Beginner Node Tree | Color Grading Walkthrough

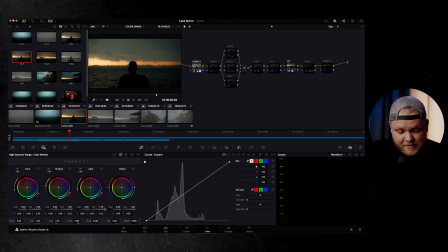[4:05]
And that is a great way to kind of selectively add saturation without affecting a crazy amount of the image. And what it's doing essentially is adding saturation to this sky right here where the sun's kind of popping out,
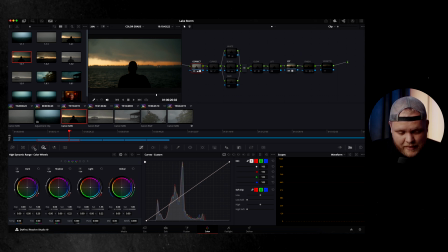[4:17]
and it kind of gives it a nice warmer, more alive feel to it. And then on the normal primary color wheels, I don't think I'm doing a whole lot here. I added a little bit of contrast, not a whole lot going on this. And I use this node primarily just for basic adjustments like correcting exposure.
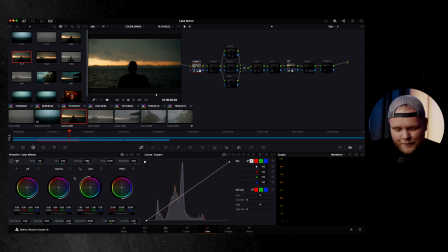[4:33]
Sometimes it's more extreme when I missed exposure or I need something weird, you'll see that. But in this one, there wasn't a lot needed to be done. So that's all I did for that. And as you can see here, what I like to do is you can come down here and turn on editable splines.
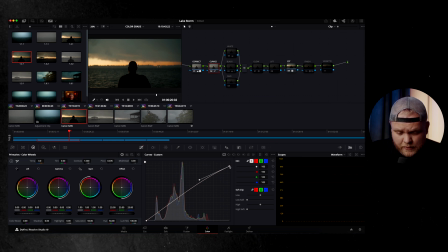[4:46]
And this is a trick my friend Cody taught me. And basically what you're gonna do is just kind of compress the highlights just a little bit. So drag this down, and then if you need to move exposure to compensate, you can grab this right here and kind of adjust accordingly. And then you could always, if you needed more contrast, you could do the same at the bottom and kind of create your basic S curve.
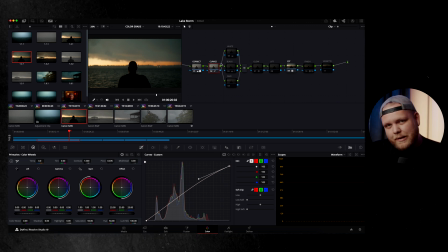[5:04]
But I just didn't really need to do that with this situation because of what I end up doing later. And then next are these parallel nodes, okay? And these are essentially things you probably don't really notice unless you were really pixel peeping, but it will kind of all combine together to give you more of a clean image in your shadows and in your whites and your highlights.
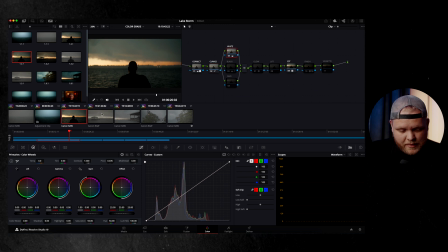[5:23]
So basically what I'm doing here on this one is I'm in the primary color wheels panel, and all I'm doing on the gain here is going 0.9, 0.9 on red, 0.9 on green, 0.9 on blue, and then leaving the overall master gain at 1. And what that's doing is just kind of cleaning your whites up and making them more pure.
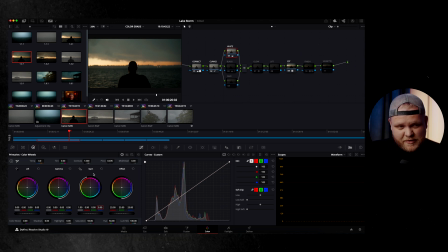[5:42]
Friend Cody taught me that. It actually is a great trick, especially in more skin tone stuff. You notice it a lot more. In this shot, it's not as noticeable. You can kind of tell when I'm toggling it off and on. You can kind of see it a little bit, but it just makes the whites a little bit more pure, and that's what's happening here. And then the same with this black.
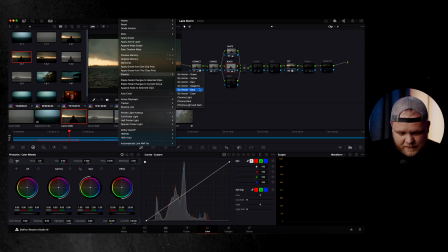[5:59]
What I've labeled black here is when you go to color and you go to presets, and if you go to chroma dark, essentially what it's doing is just going to clean up your shadows.
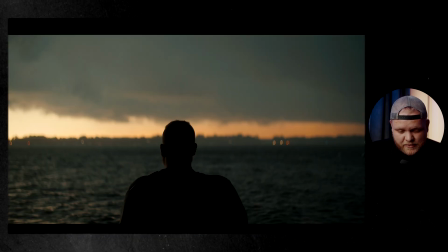[6:07]
It's going to clean up the dark. It's going to kind of get rid of some saturation in your shadows and just give you an overall cleaner blacks and less noisy shadows.
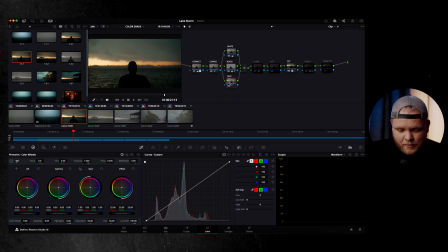[6:15]
So that's really what that's doing. And then face here, I'm not doing anything. This is more for if you're going to do like a talking head, like I'm doing right now. And let's say you wanted to make the eyes pop a little bit more, or you wanted to mess around with, you know, the beauty stuff and smooth out some skin tones.
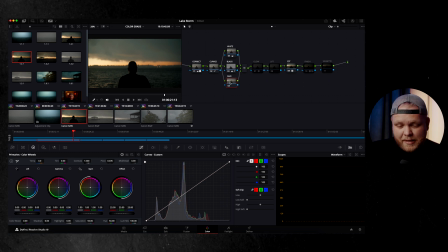[6:31]
You could use this here, face track the whole thing, and then make adjustments on that. But this is just a power grade that I've already built and I just imported in. So I'm just not using this one at all in this situation. So now once we get past these parallel nodes, this is where the fun stuff comes in and where I love DaVinci. This glow effect is so nice.
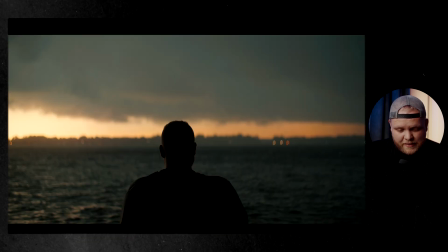[6:46]
And as you can see, when I enable this, what it's doing is essentially making this part of the image where the sun is kind of peeking under the clouds just pop and come alive a little bit.
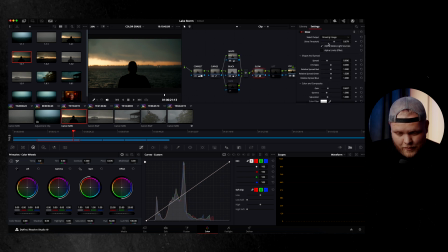[6:55]
And now with this effect, a little bit goes a long way. You can see here, if you go to your inspector, essentially, it's an effect. You just type in glow, search glow, drop it on this node. And you can see that if you go crazy with the threshold, you can make a really unnatural looking image. But the key is for it, you want it to be subtle.
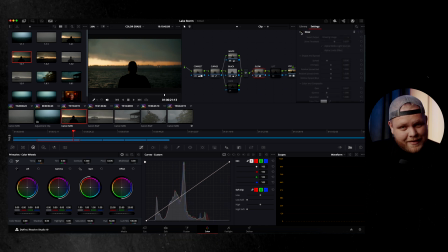[7:14]
So you can see here when I turn it off and on, it's very subtle, but it just kind of gives you a nice warm glow that is pleasing. And again, little things that make the whole image pop. That's kind of what they're there for. It's almost like a bloom effect on a film emulator, but this is a little bit more controllable because you can really change the spread.
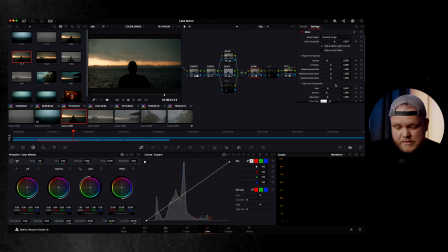[7:30]
You can change, you know, the colors in the glow. You can change the gamma saturation. You can do all that kind of stuff. There's a lot going on here in terms of blending modes and everything you can change. So kind of do that as you see fit, play around with it. But I've been using it a lot and it's really cool. And then lift, this node is basically for if you were going to make some last minute adjustments right before you get to your color space transform.
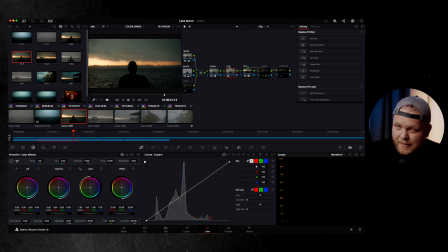[7:49]
This is when you would do that. If you needed just to bring the shadows up a little bit or the highlights down just a little bit after you've made your other adjustments, you could do that here. Didn't really do that on this one, so it's unused at the moment. And then now we get to our LUT again. So this is our color space transform. And then this is my finishing LUT. I believe on this one I used the blues baby.
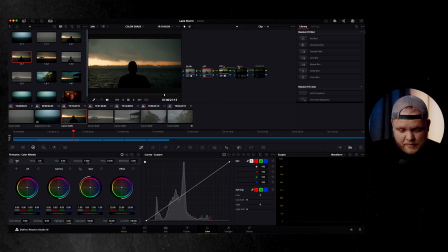[8:08]
And if you enable this, it's just kind of gluing things together a little bit.
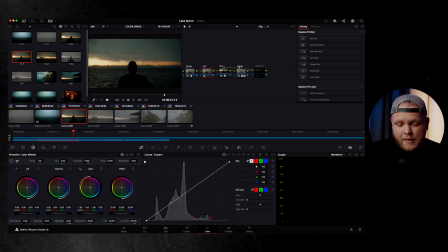[8:12]
Now every clip in this film had this finishing LUT on it, but you probably could have thrown it on an adjustment layer and gotten the same results. I just did it here because sometimes, depending on the clip, I change the amount of intensity. Because like what I'm doing with this one, if you come down here to your key, you can just change your gain output here.
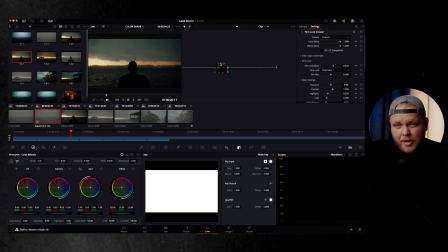[8:29]
And I have it at basically 50%. So now let's move to this adjustment layer where I've done some film emulation. It's just one node here because it's all I'm doing. You enable this and you can see it's doing a lot to kind of add some punch to the image, add some warmth, and it's kind of gluing the whole project together. You'll see this when it's affected all the clips. It just kind of gives everything a similar look. It's the glue.
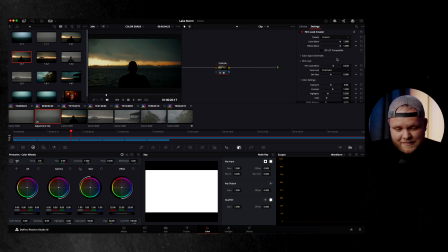[8:47]
And essentially what DaVinci's done here in Resolve 19 is they've essentially added de-hancer just built into the program. And basically all I'm doing with this is I started with the 35 millimeter default look preset, and then I've tweaked that. So that's why it says custom, but that's where I started and I've just made some adjustments.
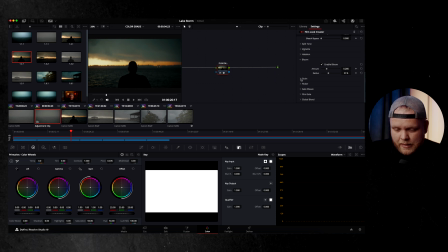[9:03]
So essentially what I'm doing is there's a little bit of bloom, not a whole lot, and then I've lessened the grain that it stock puts on. I just didn't want that much for this project. So there's a little bit of grain happening, but not a whole lot. There's so many things you can do. You can add a flicker, you can add a film gate, you can add, you know, vignettes, you can add halation.
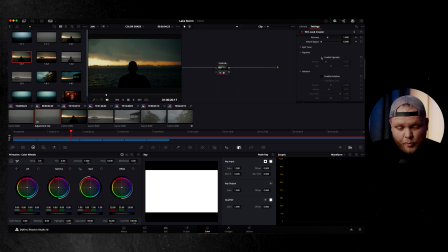[9:22]
I am doing a vignette here. You can see that's where my vignette for the whole project comes from. So that's what I'm able to do there. It's cool that you can do this. I'm probably going to start doing this more because it's just easier if I'm going to use film emulation. It's nice to be able to do that. So these are kind of my settings for how I did this, but you could do whatever you wanted to do.
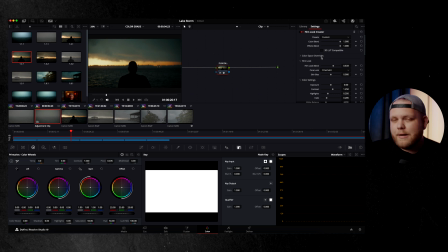[9:39]
You can actually grade your whole clips with this from log if you really wanted to. I don't really want to do that. I like to use my conversion LUTs that I know work. But you could, in theory, pair this with any C-Log2 conversion LUTs, or you could use them with no LUTs and basically film emulate the whole project.
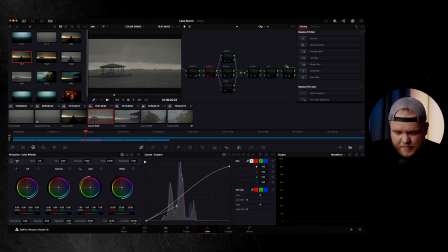[9:56]
So now moving on to this clip, this is one of my favorites from the film. Let's turn on the color space transform, get the LUT on there, and as you can see, it's not doing a whole lot.
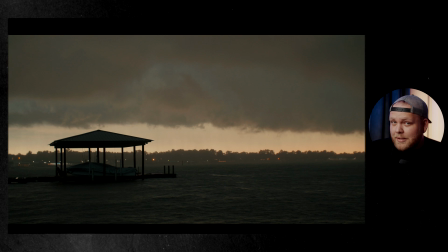[10:03]
It just kind of gets you to a workable color space. This is really what it looked like with my eyes. It wasn't really as vibrant as I'm going to make it look.
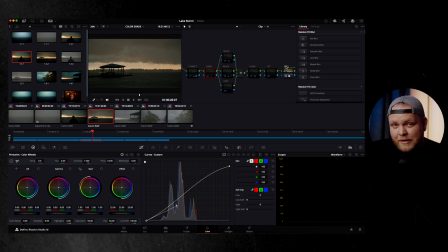[10:10]
And that's the fun of color grading. You can really pull out the colors that are there, especially with this 12-bit Canon RAW codec. You can do a lot. And I was able to really get some pop out of it. As you can see with this correct, we'll enable this. And immediately there's more warmth added. And essentially what I'm doing here is the same thing I did on the last one. I'm saturating these highlights with the HDR tab.
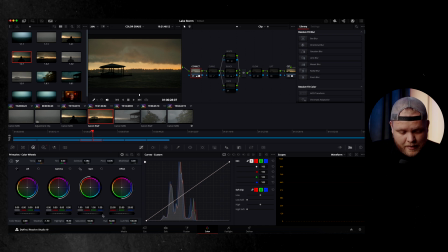[10:29]
And then on the primary color wheels, I am bumping some highlights, dropping some shadows, and that's pretty much it there. And now moving on to the curve, enable this, and you can see there's just your basic S curve, adding some more contrast. I'm actually dropping the shadows more on this one than I was on the first clip I showed you, so this is kind of an example of that.
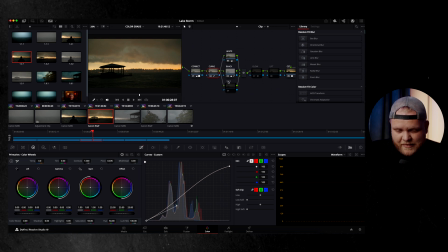[10:48]
And then with the whites, blacks, and then the face, again, not being used, but those two are still doing what they're doing on the last clip. That never changes. And I will leave this power grade. You guys can download this for free if you want to try it. I will leave it flat. I won't make any adjustments, but let you kind of use this node tree. I'll drop it for free in the description, so go check that out if you're interested.
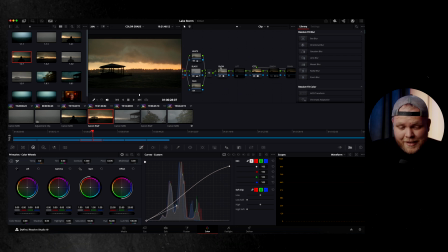[11:06]
And then from here, we're going to go to glow. And again, the cool thing about glow is it's so selective, and you can really be subtle with it and add this nice warmth and pop. As you can see, it's making a big difference here without looking unrealistic. It's essentially just warming up the sunlight that's already there, accenting it,
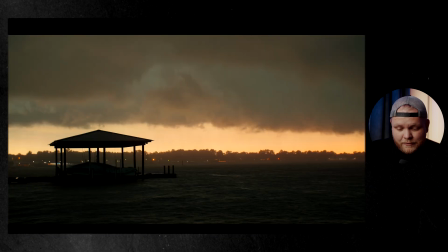[11:24]
accentuating it, and making it pop a little bit more and giving you more of a finished look. So I really love this glow effect.
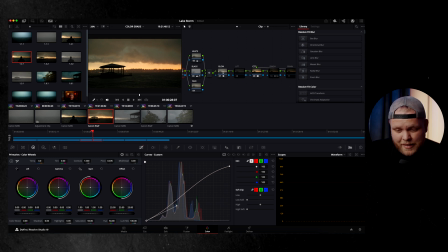[11:30]
I think it's super useful, especially when you know how to use it within reason. It really does make a difference. And then lift, I don't think I'm doing anything here again. Nope. And then the finishing LUT, again, this is grain.
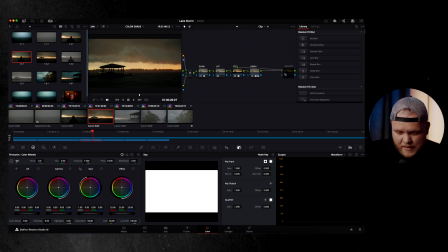[11:41]
Sometimes I add grain here, but because I'm doing film emulation, I'm not doing that. We can actually delete this. And then vignette, again, not much going on because I'm doing that with the film emulations. Then if we enable the film emulation, go back to this clip here. Boom, and that's your finished look.
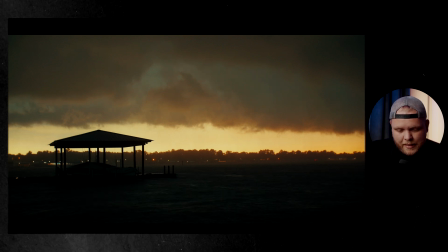[11:55]
I think it looks great. And again, this is a good foundation.
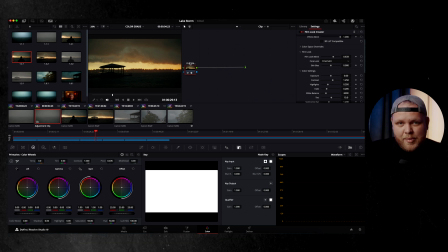[11:58]
If you like, you know, the colors that I'm pulling out of this, a lot of this comes from the base of a good conversion LUT, and that's kind of what I've done here with my LUTs.
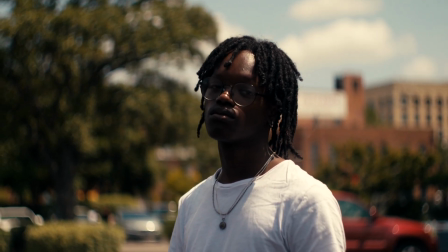[12:06]
I'm really proud of this LUT pack. I think they're great. If you guys are interested, I have C-Log2, C-Log3 LUT packs, and adjustment finishing layer LUTs as well that I've all used in my own work.
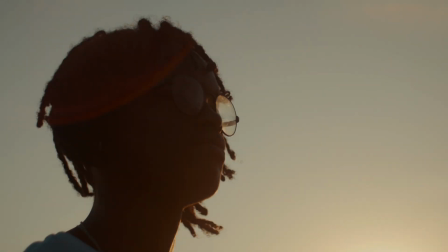[12:15]
Everything you guys have seen from me, I use my own stuff. It's not something that I don't use myself. I believe in it.
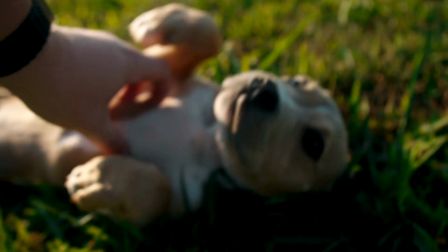[12:20]
I think it's great.